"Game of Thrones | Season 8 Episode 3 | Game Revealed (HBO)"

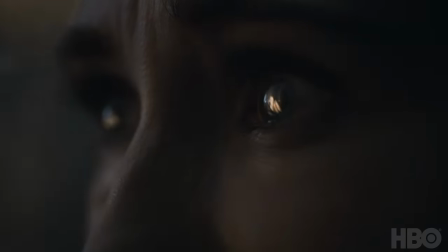And then the next stage would be the trench going up. We want the trench to be this overpowering light.
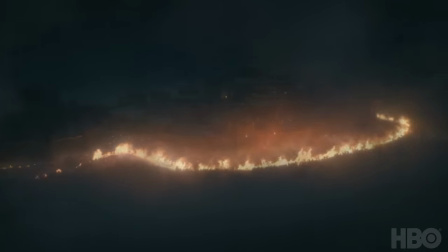And in prep, for a long time, Miguel always mentioned hell to me. It's turning into hell for each character.
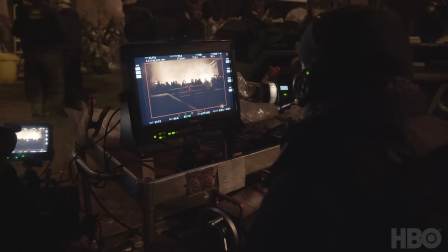So the blood red fire of the trench takes over the image and completely drains out the blue of the moon until the end.
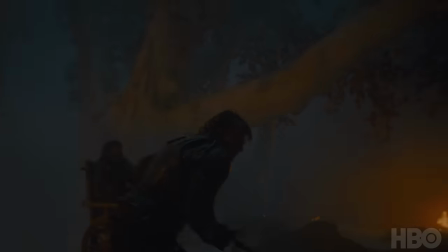And because the drench is dying down, the moonlight suddenly gets introduced again. So that was kind of the way for me to break it up into sections.
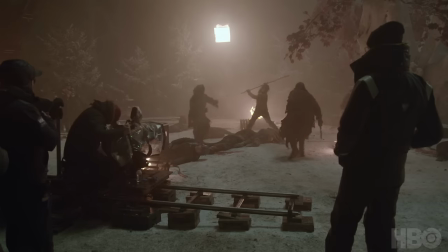So you have something that's visually different, so it's refreshing in that respect. But how do we take it one step further?
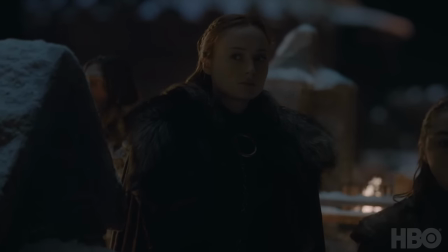So what we decided was to give each act a genre. So basically act one is suspense and is build-up.
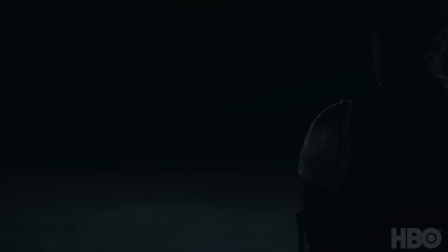And the best way to do build-up is in any sort of monster movie, which is what this is, is to not see the monster.
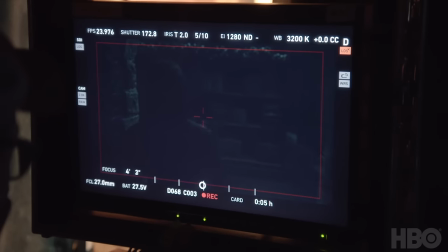Act two is actually from the moment Arya is on the back foot and enters into the castle.
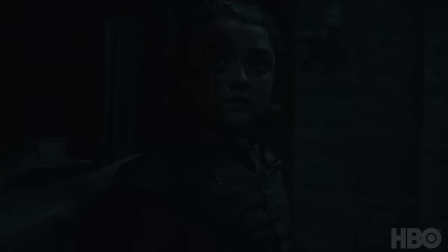That's the horror movie. And then act three is an action movie. And so by breaking it into genres,
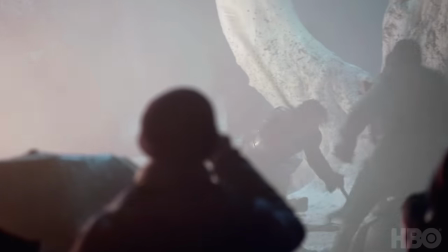it allowed us to change rhythm and go off on tangents where we followed specific characters for a longer period of time rather than worried about what was happening to everyone else.
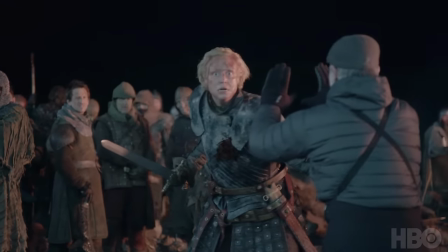The core of it is the people you care about. You want to care about the people fighting. So, every effort is made to make sure that you center that conflict around the people you know.
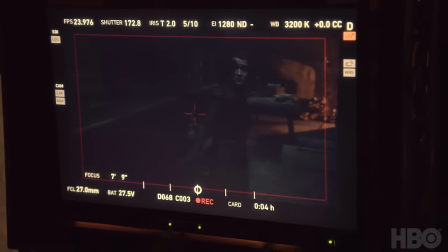And so, whether it's Arya's storyline, or Sansa, and Tyrion down the crypt,
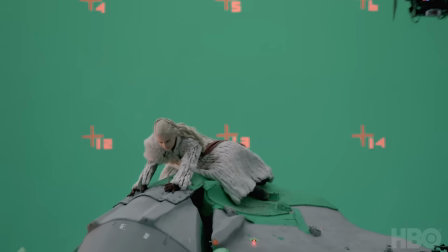or Jon Snow and Dany up in the dragons, it's kind of like all these separate little battles within the greater battle.
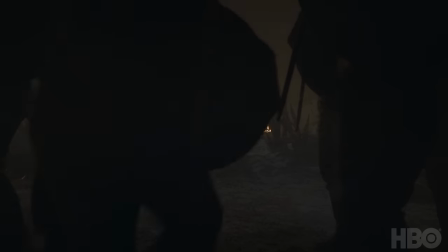Ah!
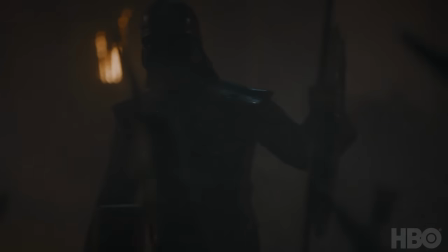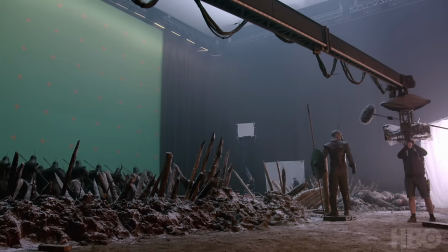Detrage!
Right, that's it!
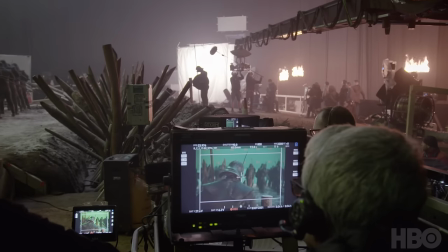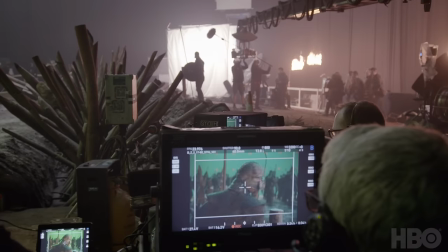I'm sorry, I'm really sorry.
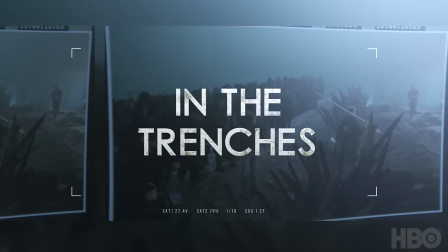The living do have some time to prepare for this battle. and one of the things they know going into it is that they're going to be outnumbered, and another thing they know is that the whites don't like fire.
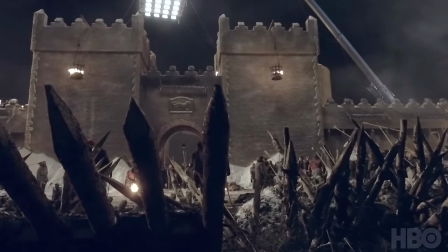So they dig a massive trench around the entire castle and fill it with kindling. To read the word trench on the page doesn't sound like anything, but it took such a lot of work to try and resolve it to a point that it was a convincing method of defense.
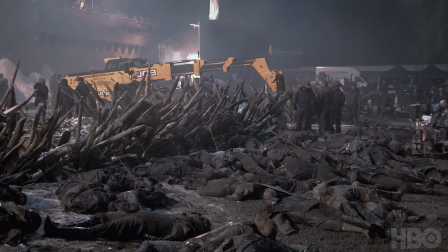It was important that this trench not be something that anybody could jump over,
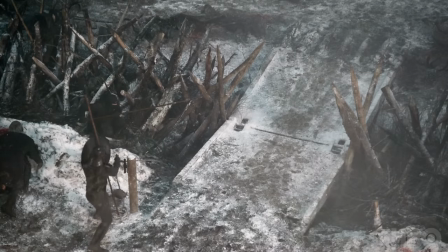So we needed to construct these bridges that would then collapse and create another barrier. The trench had real wooden spikes, real wooden logs lining throughout the trench.
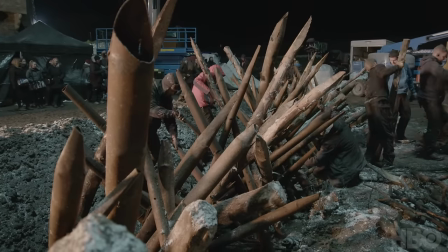Then the real logs were replaced by steel logs that could burn over a number of weeks without burning away.
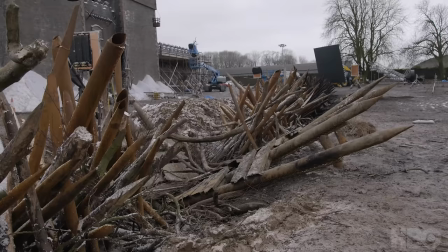It had to accommodate a whole special effects rig. So the considerations are enormous.
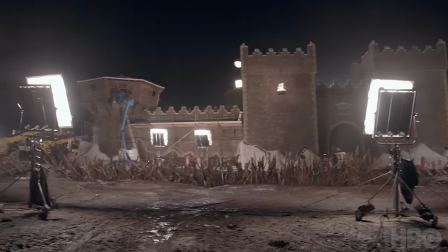And in the end, the trench sort of encompasses pretty much the whole of the castle. As trenches go, it was a good trench. And I've done some trenches.
Light the trenches!
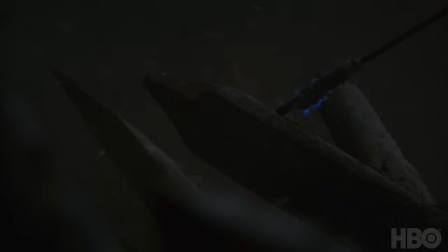And then the reality of how do you light a...
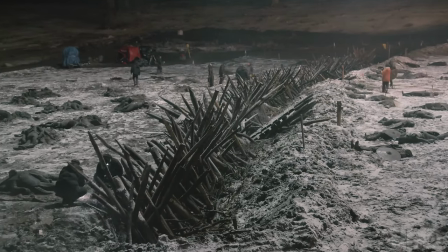900-foot-long thing full of bitumen with hundreds of people running out and stunt people in it. Oh, I mean...
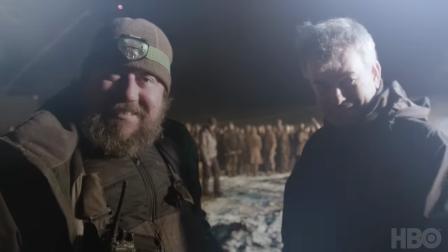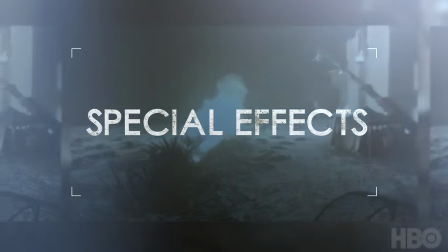The complicated process of the trenches began with the, you know, the concept of it being a first line of defence.
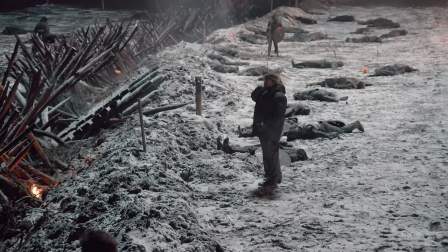Therefore it had to be impressive, it had to be very big, so we had to devise a way we could produce a flame which is big enough for an outside environment. So we came up with a system which is just a simple water trough. It makes the most economical flame out of propane.
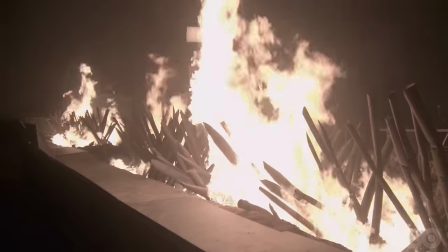And then, of course, you've got to think about the consumable part of it. You can't have real logs in there. It has to be a steel thing.
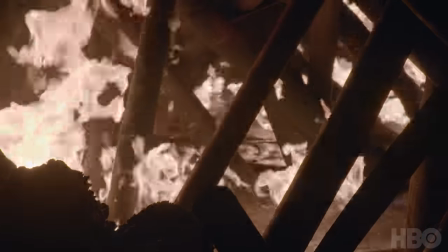It has to be able to endure the heat and the fire.